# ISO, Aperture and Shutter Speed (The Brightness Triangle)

Okay, this is one of the most important videos in the course because it's absolutely crucial that you memorize the concepts being taught in this video. So pay extra attention and watch this video as many times as you need to nail down these concepts so that when you're out there shooting, they'll come naturally to you.
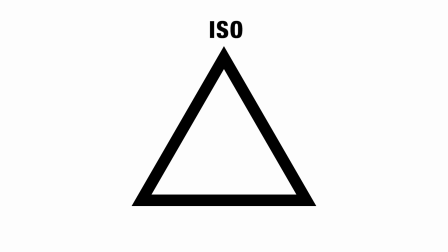In this video, we're going to be talking about ISO, aperture, and shutter speed.
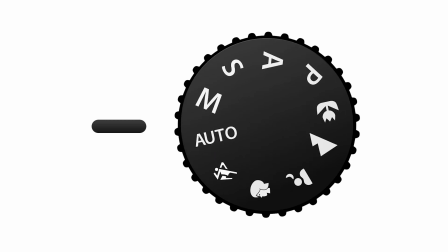The goal of this video is to get you away from shooting in auto and learn how to manually control each one of these things to get the best looking videos possible. So let's dive into talking about what each one of these do and how they can help your videos to get the look that you want.
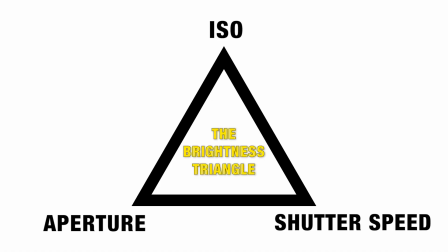The first thing to know is that each one of these affects the brightness of your image. So if you want your image to be brighter or darker, each one of these has a role in making that happen. Let's start with ISO. ISO affects how bright or how dark your image is.
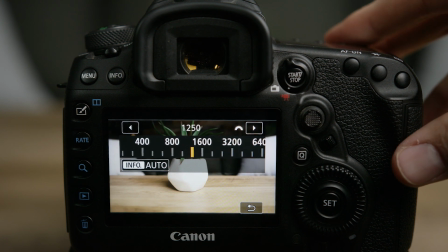The lower your ISO, the darker your image will be, and the higher your ISO, the brighter your image will be.
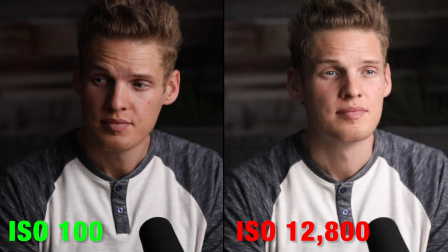Now, this comes with a warning because the higher your ISO is, the grainier and noisier your footage will be as well.
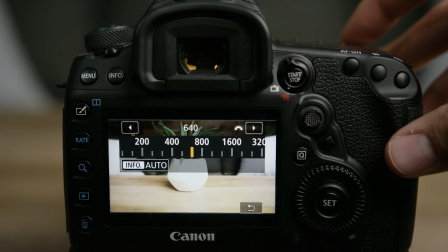So you want to keep your ISO as low as it can be if you want to get the best image possible. But lucky for you, you have two other things to help make your image brighter, and we'll talk about those right now.
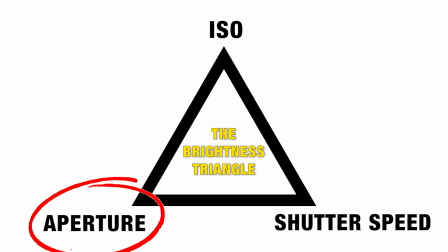Our second part of the brightness triangle is aperture or f-stop. Aperture does two things. First, it controls how bright your image is, and second, it controls how out of focus you want your background to be, which creates depth in your image.
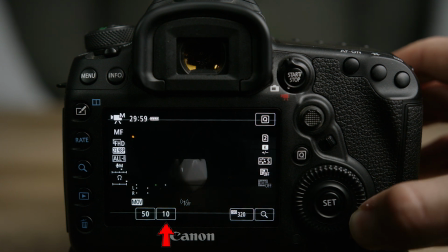Now, as far as brightness goes, aperture is the opposite of ISO in that the lower your aperture is, the brighter your image is.
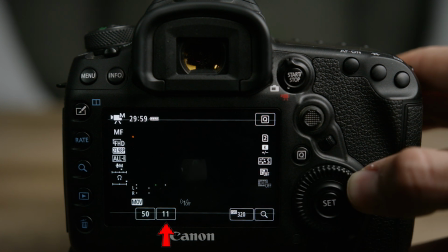A lot of people get that confused, so make sure to remember that the lower your aperture or f-stop is, the brighter your image will be.
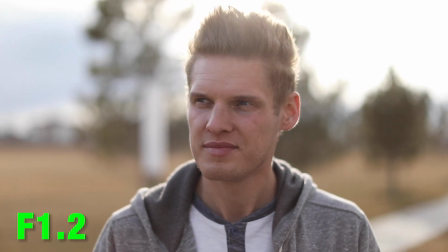Also, the lower your aperture is, the more out of focus your background will be from your subject.
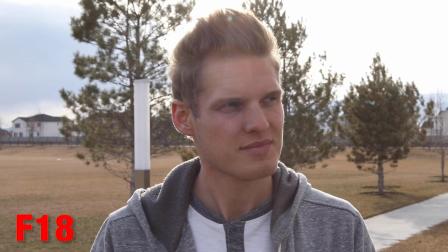The higher your aperture is, the more everything will be in focus.
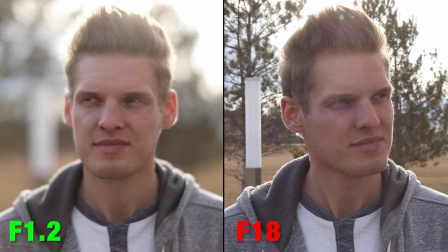Personally, I like to shoot at low apertures because I like to separate my subject from the background.
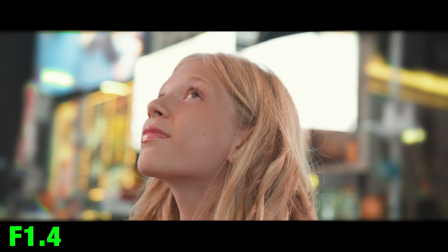I think it creates a lot of beautiful depth and makes the image look more cinematic.
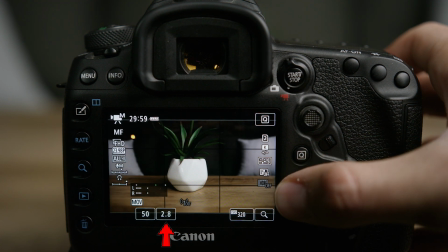So remember that the lower your aperture is, the brighter your image will be, and the more out of focus your background will be.
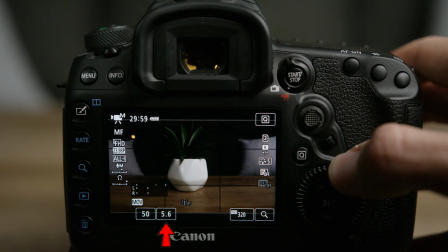The higher your aperture, the darker your image will be, and the more everything will be in focus.
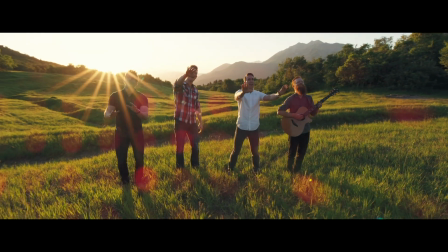And a helpful tip to know is that if you're shooting into the sun and you want to create a cool starburst like this, shooting at a high aperture will create that.
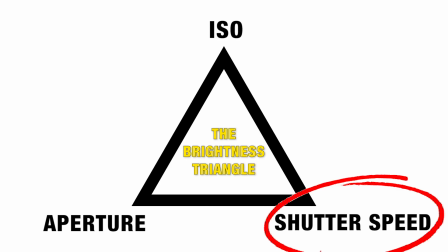The third part of the brightness triangle is shutter speed. Shutter speed also does two things.
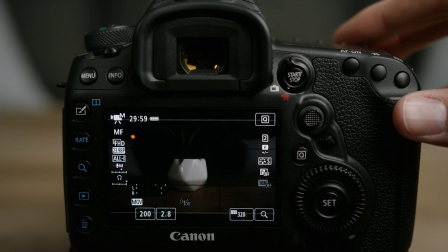First, shutter speed is like aperture, where the lower your shutter speed, the brighter your image is. And the higher your shutter speed, the darker your image is. The second thing that shutter speed does is it controls how much motion blur you see in a moving subject.
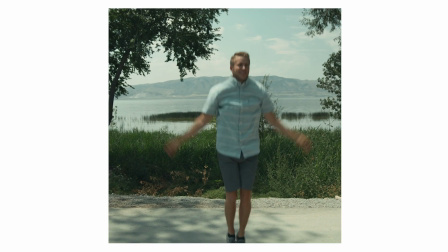If you have a low shutter speed, there will be more motion blur, and if you have a high shutter speed, you will have a more crisp and sharp subject.
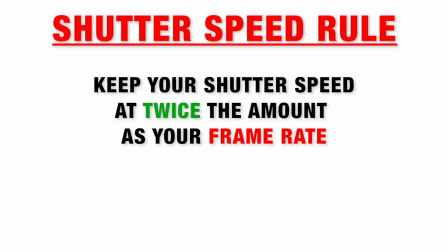Now, the general rule for shutter speed is that for cinematic video, you want your shutter speed to be twice the frame rate that you're shooting at. So the most common frame rates that you'd shoot at are 24 frames a second for normal footage and 60 frames a second for slow motion. So if you're shooting at 24 frames per second, you'd want your shutter speed to be twice your frame rate,
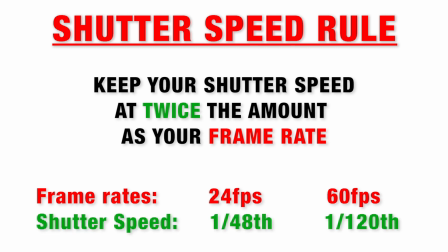so you'd want a 1/48th shutter speed, but most DSLR cameras don't have that option,
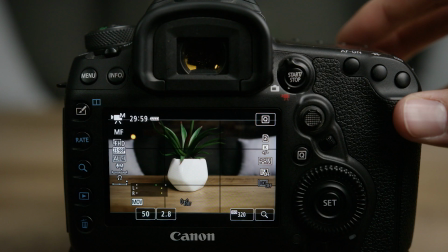so the closest one to it is a 1/50th shutter speed.
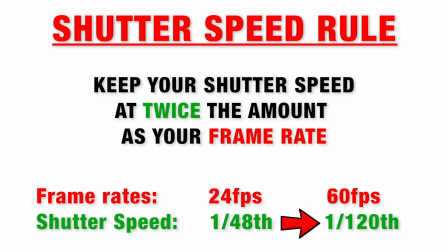If you're shooting at 60 frames per second in slow motion, you want to have a 1/120th shutter speed because 120 is twice as much as 60, and that's the rule. So in a perfect world, those are the only two shutter speeds that you would use for those two frame rates.
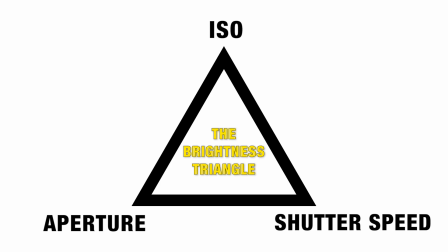Alright, so now that you know what each of these do, let's go through two scenarios here. Scenario 1. You're outside on a bright sunny day and you turn on your camera and your image is way too bright. What do? Well, you have three options on how to make your image darker. The first thing you want to do is turn down your ISO, because you always want your ISO to be as low as you can if you don't want your shot to be grainy and noisy. So let's say you turn down your ISO all the way and it's still too bright. Now what do?
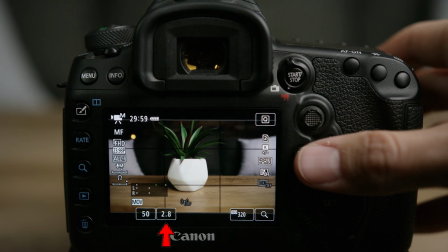Well, now you're left with a couple options. You can either increase your aperture, which will make your image darker, but it will also make your background more in focus,
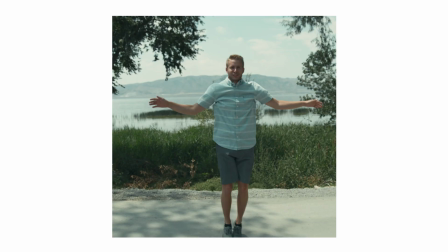or you can increase your shutter speed, which will also make your image darker, but it will also make your image look too sharp and jittery and not natural, or you could do a bit of both. It all depends on what look you're going for.